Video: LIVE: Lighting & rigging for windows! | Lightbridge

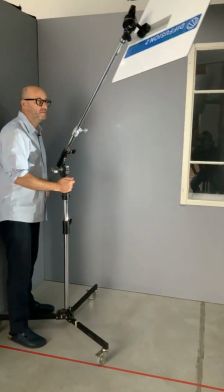So could you please bring me a sandbag? So we just secure everything. And look at this. So here we are.
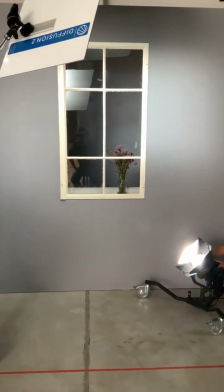We have our boom arm. We can look outside the window. Depending on the angle how we're shooting, we can go higher up, we can go further down.
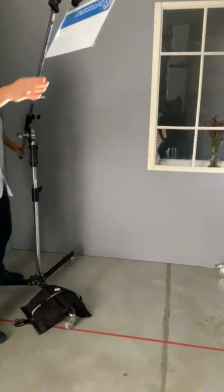But you see, if Abel pans down again and you show the reflector is actually, it's going way down because our balcony ends here.
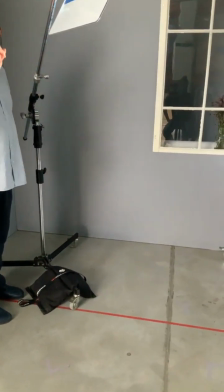And again, because we're talking about grip, we need to do a safety here. So we'll put a safety on. That's the reason we got the holes.
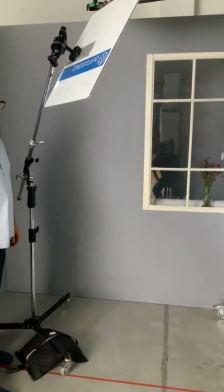That's the reason we have rigging wedges, if necessary, because we want to secure all gear.
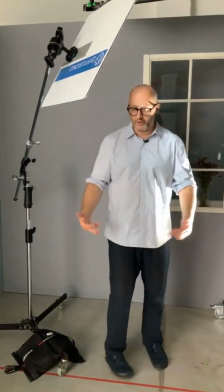Because if you're thinking you're standing on the balcony, it's kind of scary, right? It goes all the way down. People are walking below.
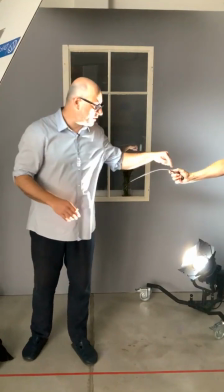You have to shoot up here. And suddenly you want to pan out this boom. That's the big one. I need a small one for it.
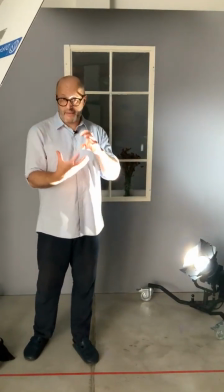So in all our kits, right, you've got grip bags. And in the grip bags, you're going to have original safeties.
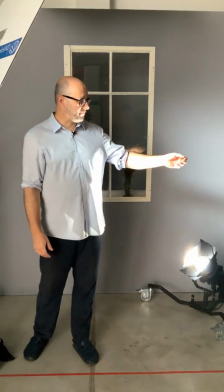Because we had a carabiner we have on the original safeties. There we go, perfect.
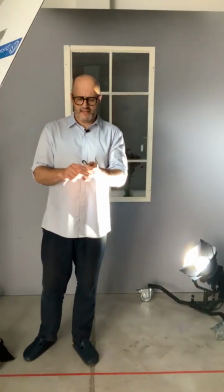This carabiner over here. This actually fits perfectly into the hole.
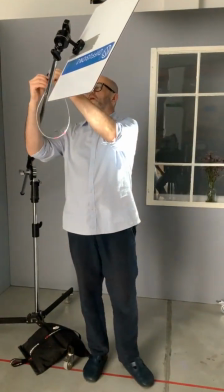And that's the whole idea behind it. So basically what we do is we secure however we want to do it.
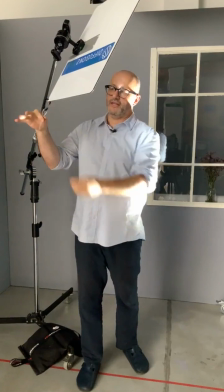And then we use the carabiner and we hang it into the reflector. And that's a really important safety feature.
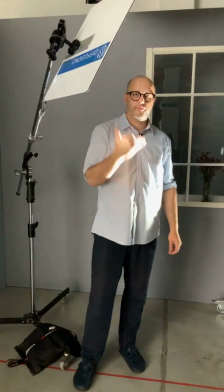We always have to think out when we're rigging, safety first, right? That's what we have to look at. So there we go.
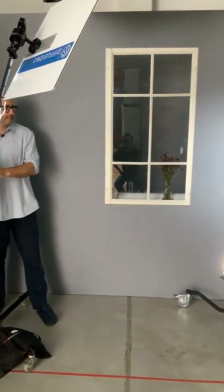We're going to light into the room, just like this, and see what I can do.
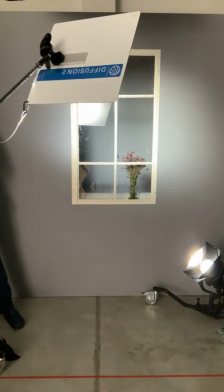I can do this from the light source, and Etienne's panning the light accordingly so nothing happens.
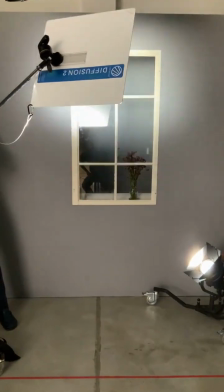And we got the full control over here by using the boom arm. I can pan up and down, and I'm really far out the window.
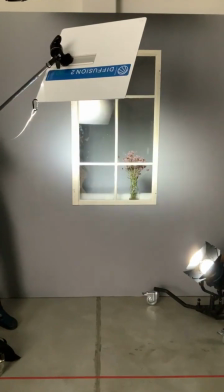So I love these boom arms just for this reason. It's super light. I'm out of the shot, and I can get the light where I need it.
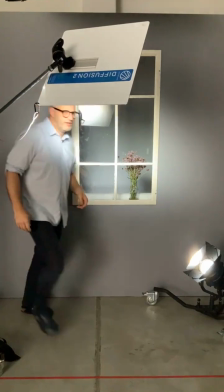Done. And if I'm standing in here, in the room,
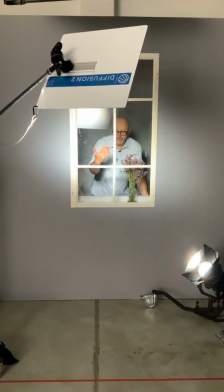see, the light's in my face. It feels really far away, although we're only actually on a really small balcony. And we did this with gear you can easily carry up. You can put into a lift. And the actors or the actresses, they actually now can move to the window.
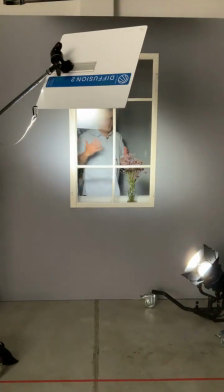You can give I can give the DP as a gaffer, or you as a DP can give the director the chance actually to let the scene play.
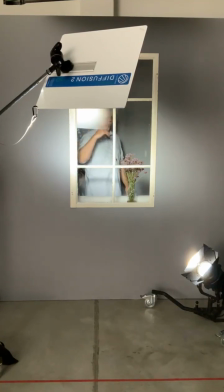You can walk towards the window because the light feels far away. It doesn't feel sourcey when you come closer to the window. It's going to overexpose because, oh my God, I got, I'm walking into a light source. Because we're using the CRLS Precision Reflectors, we're actually creating a beautiful distance of the light to let it travel.
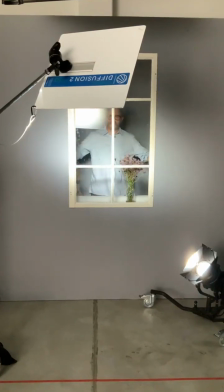So, this is my spiel for today. I hope you liked it. If any questions come up, I talked really fast because I was worried we wouldn't get through our topics today. If there's any questions now that came up, then that's actually done. I love doing a lot of work. That's just me. That's the way it is. on that part. But the really important thing is I hope that it helps, and I hope it gives you some inspiration. You can go out and you actually can use in your jobs. Can I use this reflector with big lights like an M90? Does it melt? No, it does not. Those reflectors have 3% light loss. What does this mean? This means that only 3% get turned into heat. So you can bang an 18K into this in full spot. Nothing's going to happen. We did this like with 18 feet distance, 18K full spot into it. It's all going to be good. We use this all the time. We developed this stuff for 15 years on set before we felt it was good enough to share this with colleagues. I've done small productions, big productions as a gaffer, and we tested it all out. So it's going to be all good. And I hope you feel the same way using it on set. The color render question came up for the second time. It's really important. We produce gear that is not a standard reflector. This is not something where you say you go to your local warehouse, you get something shiny, you take your mother's pot onto set and you create a little reflection. What we actually do here is professional gear. They're precision reflectors. What does this mean? We have a full range from diffusion 0, a real mirror placement, to diffusion 4 super wide with 3 precise steps in between. Only 3% light loss. They're spill light free.